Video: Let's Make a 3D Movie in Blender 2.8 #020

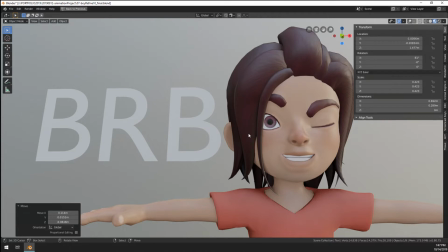47:10 Hey everybody, and welcome back. So, okay.
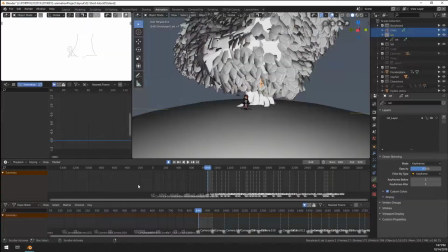47:17 Yeah, let's go back to our animation here.
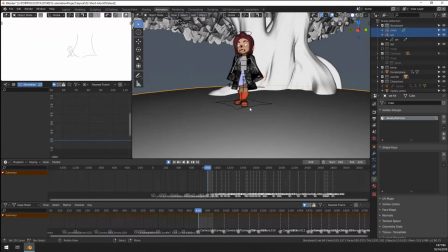Thanks for the likes, guys.
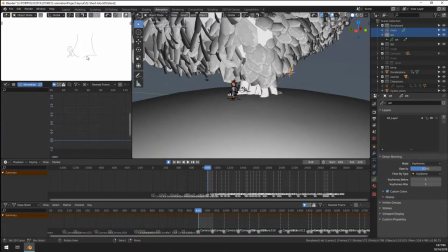47:28 Okay, so yeah, what I wanted to do was move the frames of our. That was something we. Oh wait, yeah, I know what's happening. Grease pencil. There we go. Right. So what happened here?
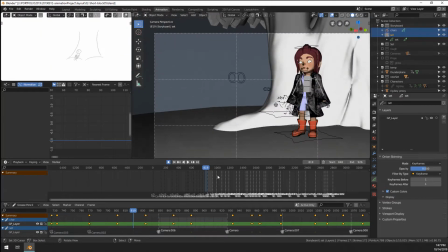47:46 What we have to compare now is our
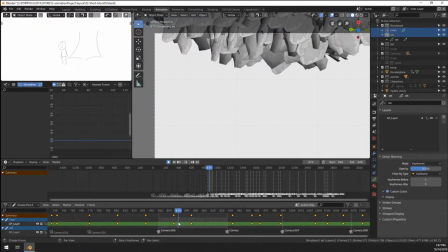47:50 next shot already starts here and it only starts here. So what we're gonna do is just grab all the keyframes from the two layers, the one prior to that. There we go.
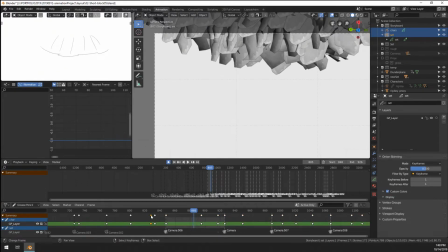48:08 And I'm just gonna grab these two and these are gonna be here. So then our I might just move these two up as well. Their storyboards kind of matches our
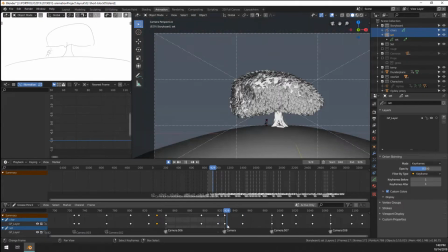48:31 yeah, so now the rest is the same again. Okay, cool.
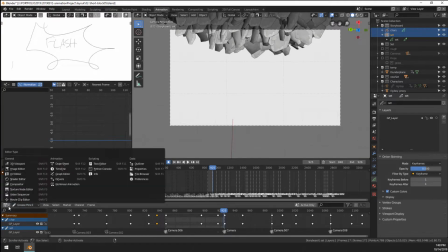48:37 So that's what I was needed to do. So then we actually don't need this, right?
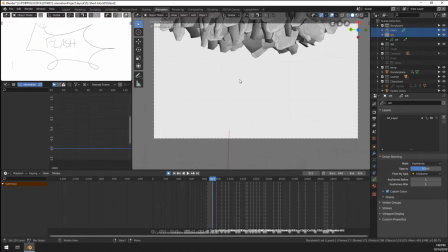48:42 Can just work on this timeline. Cool, we learned something today.
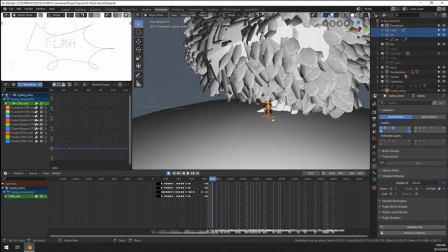48:50 So yeah, what I might do after this is done is to yeah, start sculpting on stream and do a couple of sculpt tutorials and make a couple of characters.
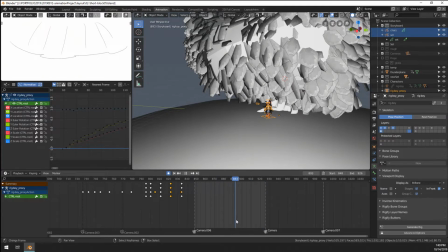49:04 So the thing we just need here is like here, him popping out.
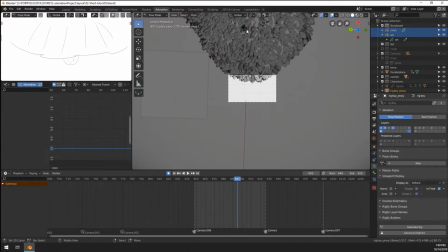49:11 This might be there we go.
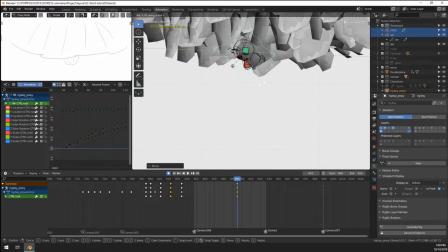49:18 So I might cheat this a little bit by having him. It's gonna be kind of hard to portray this well. You see that the character is very small on screen, right?
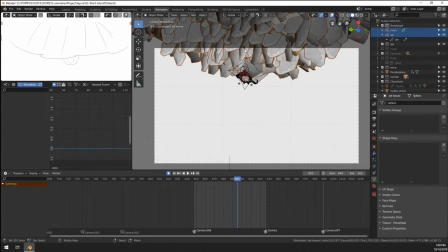49:31 So what we might do is grab the camera. Object mode, camera, hello? Are they not enabled? Oh no, they're not visible because yeah. Okay. And move this like 250 is good, but I just want to move this way closer.
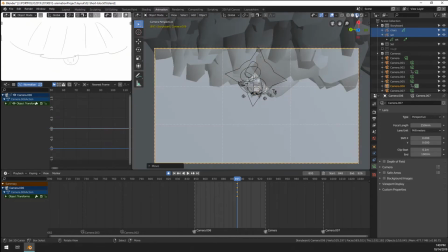49:53 There we see what's going on here. We actually see him decently in frame, right?
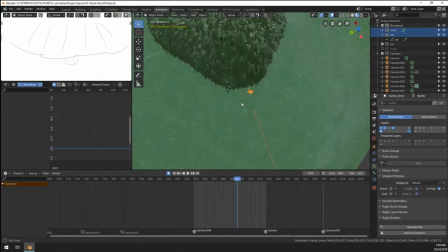49:59 This is gonna be a hard shot with light as well. So I need this eye target.
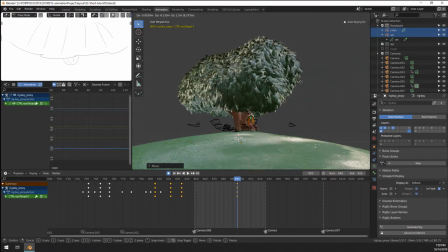50:08 He's moving, looking up. He's kind of still floating.
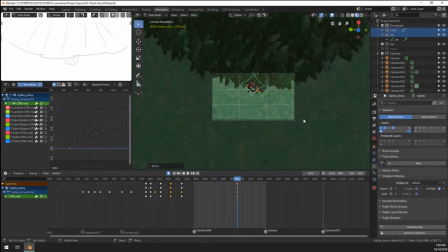50:15 Just moving down. Let's tweak it a little bit.
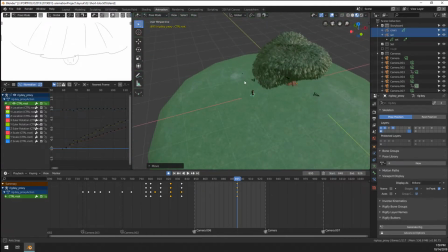50:20 Then his eye target.
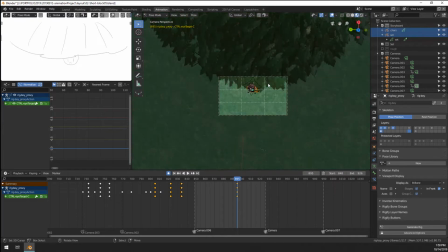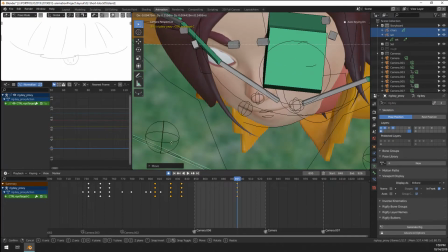50:28 Have him look towards the camera. Hello? Is that not correct?
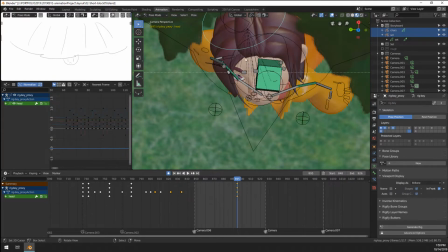50:38 So yeah, now he looks kind of disinterested. Let's have him look a bit more up.
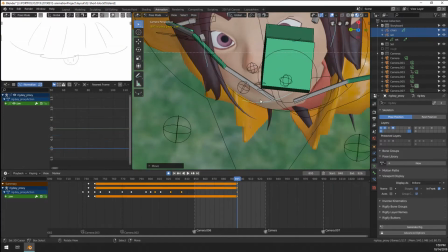50:45 Have him raise his eyebrows. And maybe I'm just gonna hide some layers here. Open his mouth just a little bit. So that he's like, what's going on, you
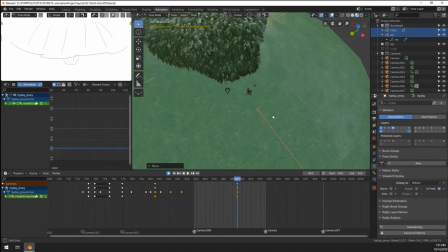51:04 guys? And the rest of the frame is fine. I think he's kind of breaking his neck here,
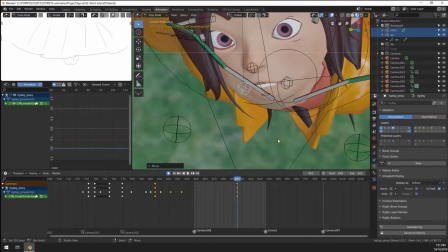51:13 but from the standpoint that we're looking, he's also kind of breaking his neck.